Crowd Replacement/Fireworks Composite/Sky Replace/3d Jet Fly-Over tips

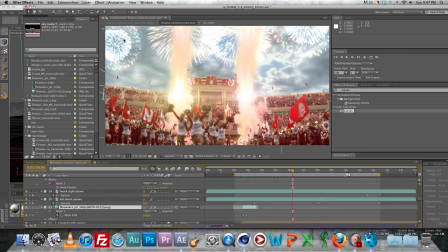1513s
And I just messed with the like screen and add function, or not the function, but the blending mode. the photo blending modes.
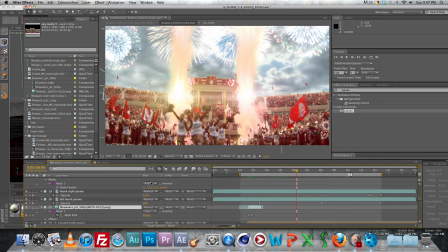1529s
I just messed with the photo blending modes on those fireworks things, and what I did on them, like, you'd still see a little bit of the like brightness from the pixels in the fireworks footage.
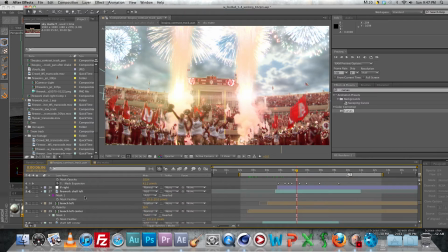1545s
So what I did was, if I can find one here, I had a mask around them.
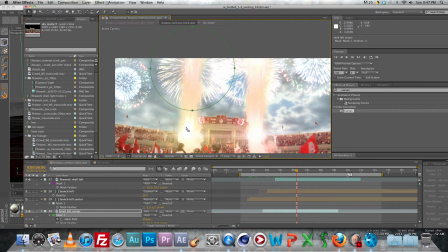1554s
It's just a circle mask drawn from like the center of where they explode, and they'd create like boxy looking lines in my footage.
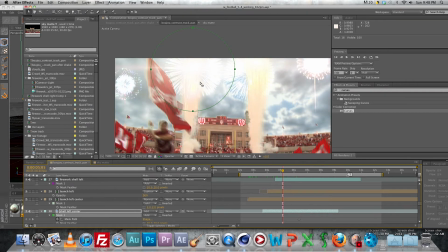1566s
I was wondering what the hell's going on. What I did was I created this circle mask, and then just I didn't mess with the mask path as much as I did with the mask expansion.
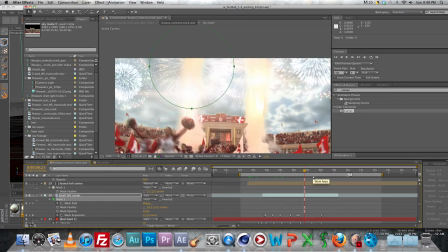1578s
It just expands over time, so it doesn't have that boxy look from just those black pixels that have just a little bit of light in them and the original pieces of footage.
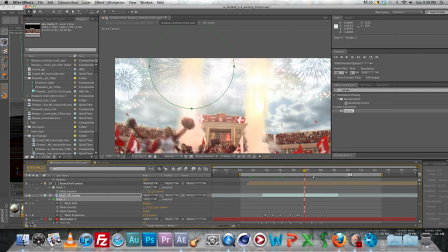1592s
And these are reinterpreted at 30 frames per second, so they match up with the composition. Then for these fireworks, I added in lens flares
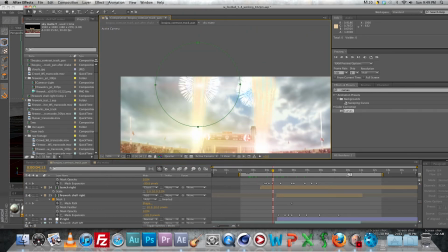1606s
just to give it a little more visual appeal. And it's just like a simple animated lens flare using null light factory.
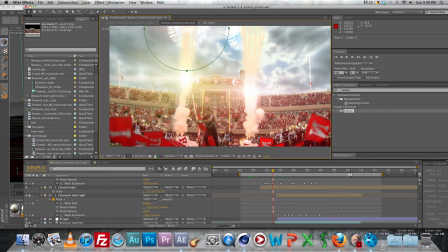1614s
And also down here, adding lens flares to these fireworks that were already in the scene really helped to spruce up the whole visual appeal.
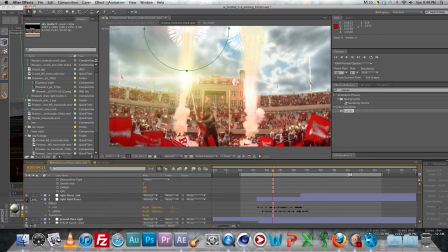1633s
If I click off that for a sec, you can see that looks a lot better, I think. And I also did that.
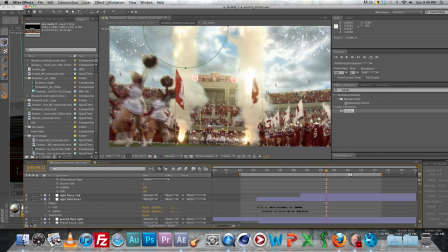1645s
I went ahead and I used a mask that I had drawn around this to mask out the crowd behind, and I just copied that footage and then moved it in time to where you have the fireworks shooting off again right after they go off the first time.
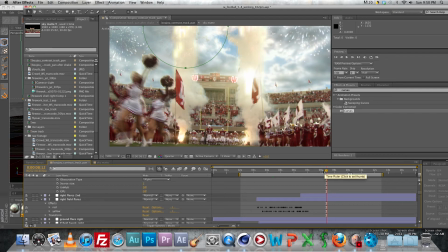1665s
So it lengthens the fireworks and just makes it more cooler.
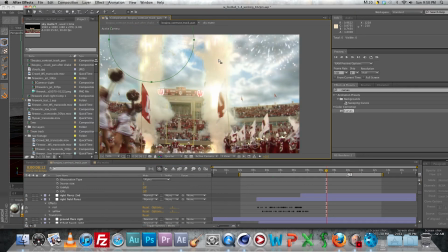1672s
And I just put lens flares on top of them to give them more appeal,
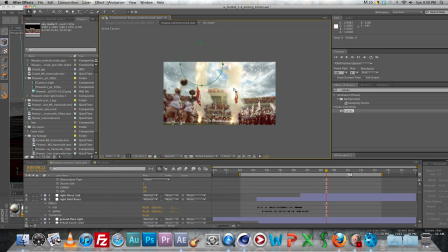1679s
and I used a luma key to separate it from the smoke, so I was just getting like the fireworks going off. What I really should have done if I had to do it again was what I did for the
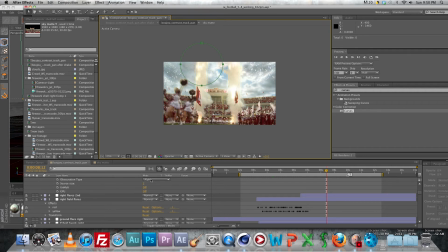1694s
sky was using the colorama effect. It's really a great way to separate dark from black for keying, better than the luma key in my opinion.
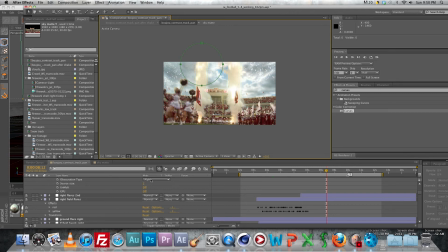1710s
So yeah, like I was saying, I created these foreground mats by using the roto brush tool and just by going through manually for every frame and the whole composition here, and then drawing masks around these
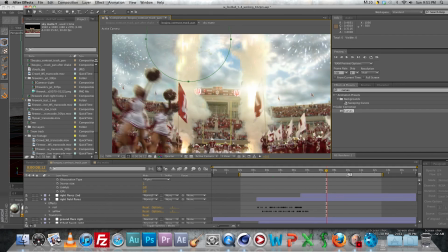1729s
ladies and gentlemen. Then I also down here added flares.
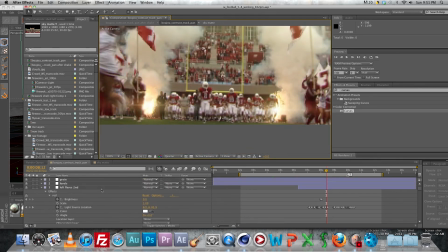1738s
Let me see if I can... Yeah, I added flares to the, like, it started sparkling up. The fireworks just kind of transformed to a fountain type of firework,
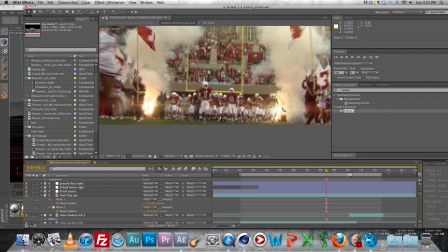1754s
and they just started sparking, so I added flares down here